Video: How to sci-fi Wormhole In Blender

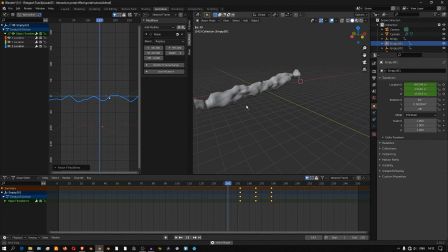516s
So that easily you can see how we have a nice and dynamic animation. And if you moved into the tube itself,
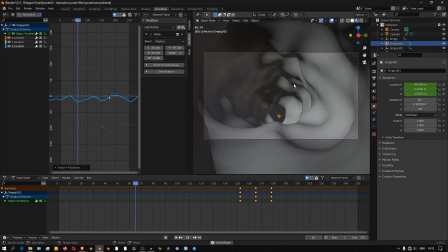523s
you'll see how that gives you that illusion of turning and bending around corners when in reality you're not really moving.
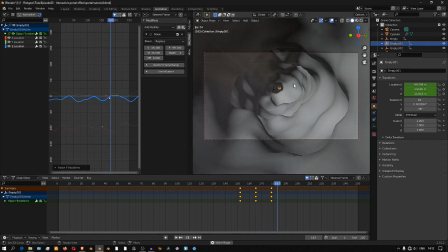531s
It's the object itself that's moving around.
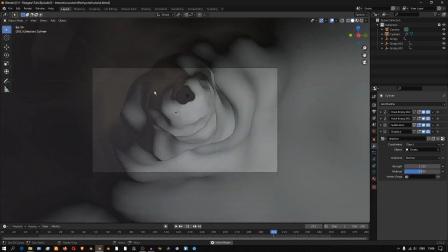537s
So now for the animation, the shading, I mean, and this part is really,
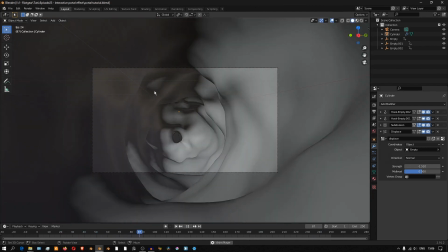542s
really fun because this is where you really get to customize the look of your effect and give it that feeling that you really want.
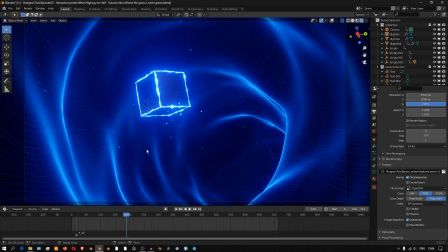548s
So for example, if you look at the file from the intro, you'll notice that when the portal is blue, I have sort of these straight digital orderly lines and some dots running along the length of the tunnel to sort of give it this digital feeling.
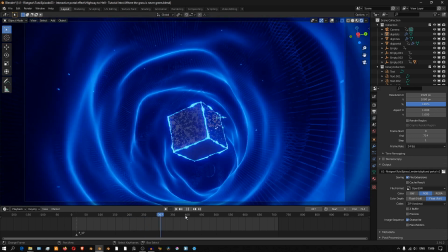564s
And as the animation plays and as it starts getting corrupted and turns red, I have this sort of chaotic,
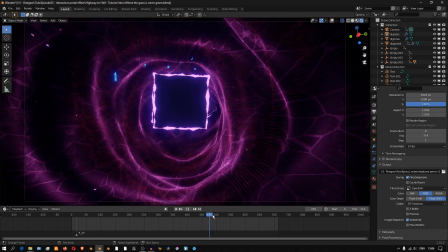571s
noisy pattern to sort of just change that, to give it that feeling that I was going for.
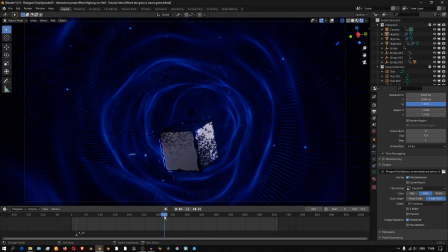578s
So this is where you can really get to tweak your effect and get it to look all sorts of ways.
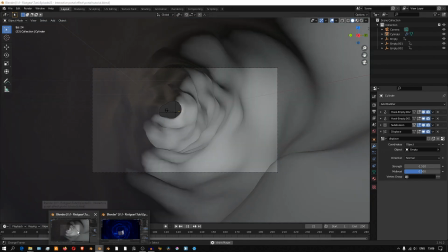585s
So we're going to look at how to go about that.
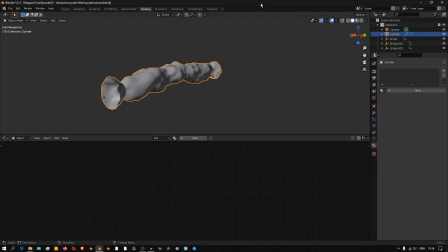So inside the shading tab, I want first to separate the materials for the outside and the inside of this portal.
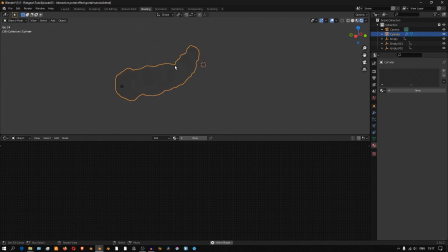606s
So inside the shading tab with the cylinder selected, I'm going to add a new material. And I'll delete the In fact, we might just leave it there for now. I'll add a mix shader. So mix shader, and then add an emission.
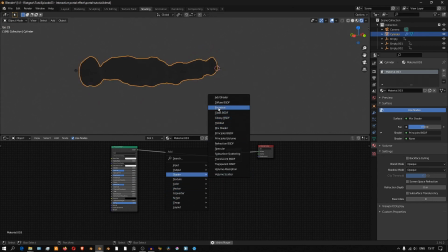624s
Right, shader, emission into the bottom input. And what I want to do, I want the
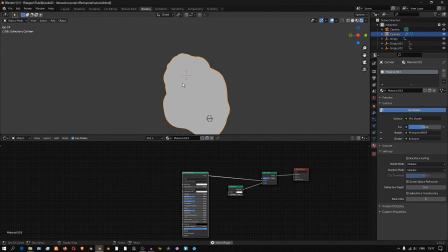633s
principal shader and the emission shader to occupy the inside surface and the outside surface respectively.
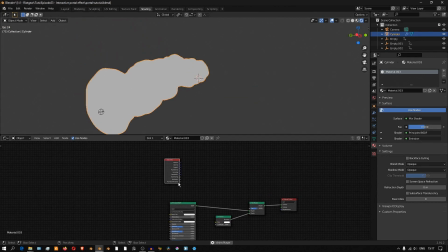639s
So I'll just add a geometry node and use the back-facing output from this node inside this factor.
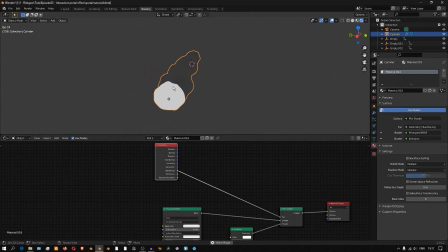647s
And like that, you'll see that the emission is inside while the principal BSDF is outside.
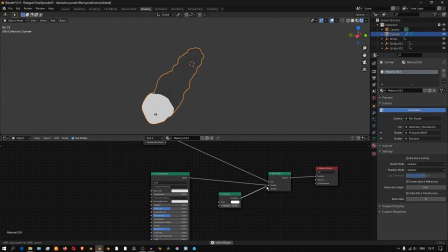652s
And we might actually want to flip these two just like that. And it might seem weird that we're giving an emission to the outside where while the animation will be viewing the tunnel from the inside, but it'll make sense in a second.
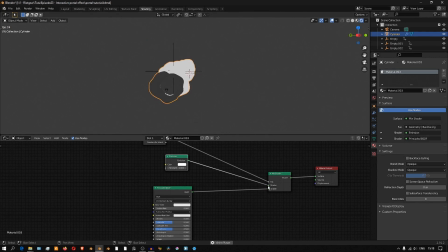668s
So we might just leave this one as is right there and work on the inside surface first.
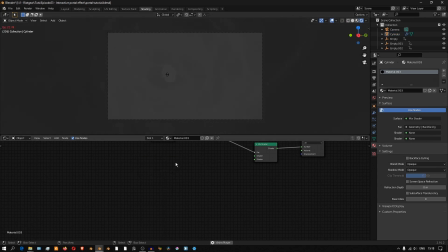678s
So while we're inside, I'll delete this principal BSDF and add another emission shader.
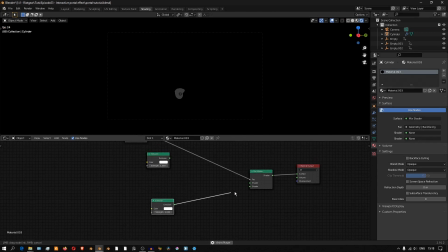684s
So I'll just duplicate this, plug it into the bottom input.
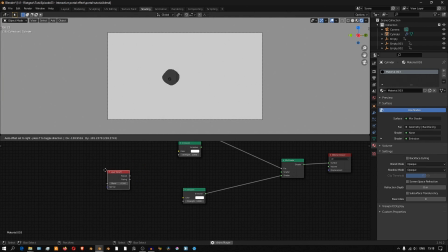689s
And then I'm going to use a layer weight node together with a color ramp.
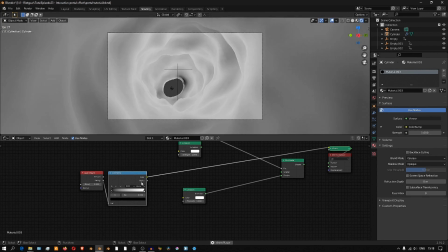700s
And just like this, we're going to be using this mask to drive the emission of the inside surface.
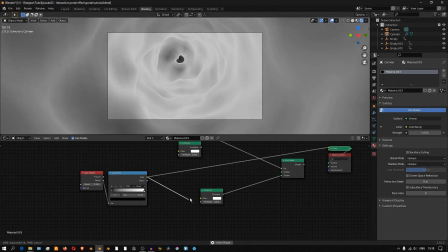708s
So I'll plug this into the strength actually of the emission shader and see what that looks like.
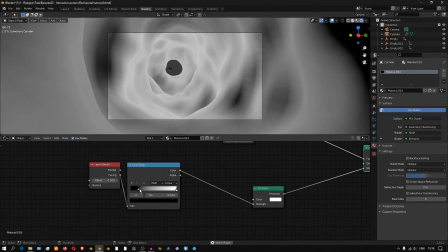716s
And then we can now start using this color ramp to tweak how this material is going to look on the inside surface.
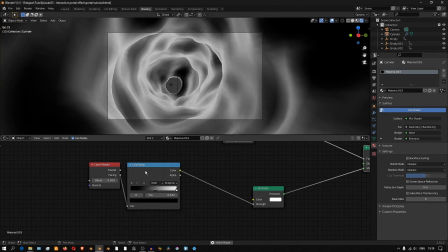722s
And I like to use B-spline and just play with that.
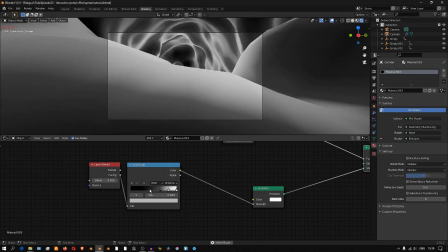727s
Now, this is where you can really start playing around and tweaking the look of your effect.
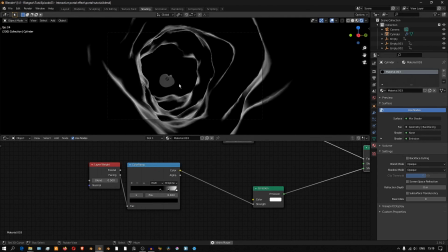731s
And I encourage you to go around and play around and come up with stuff that looks
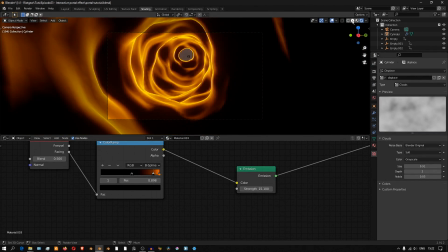737s
lots of different things, because that's where the discovery will be. Now, with that done, now we're going to see the reason why we created that peculiar shape in our cylinder and gave the outside material some emission,
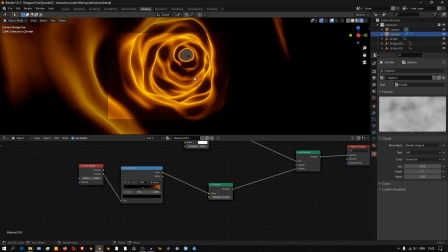753s
even though we'll be looking at the animation from the inside of the object.
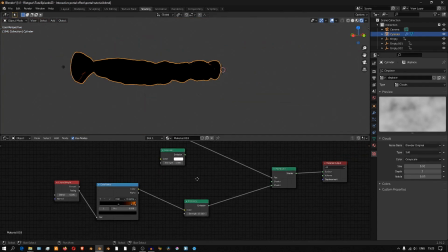758s
So I'll select the object and plug in back this emission shader to the top side.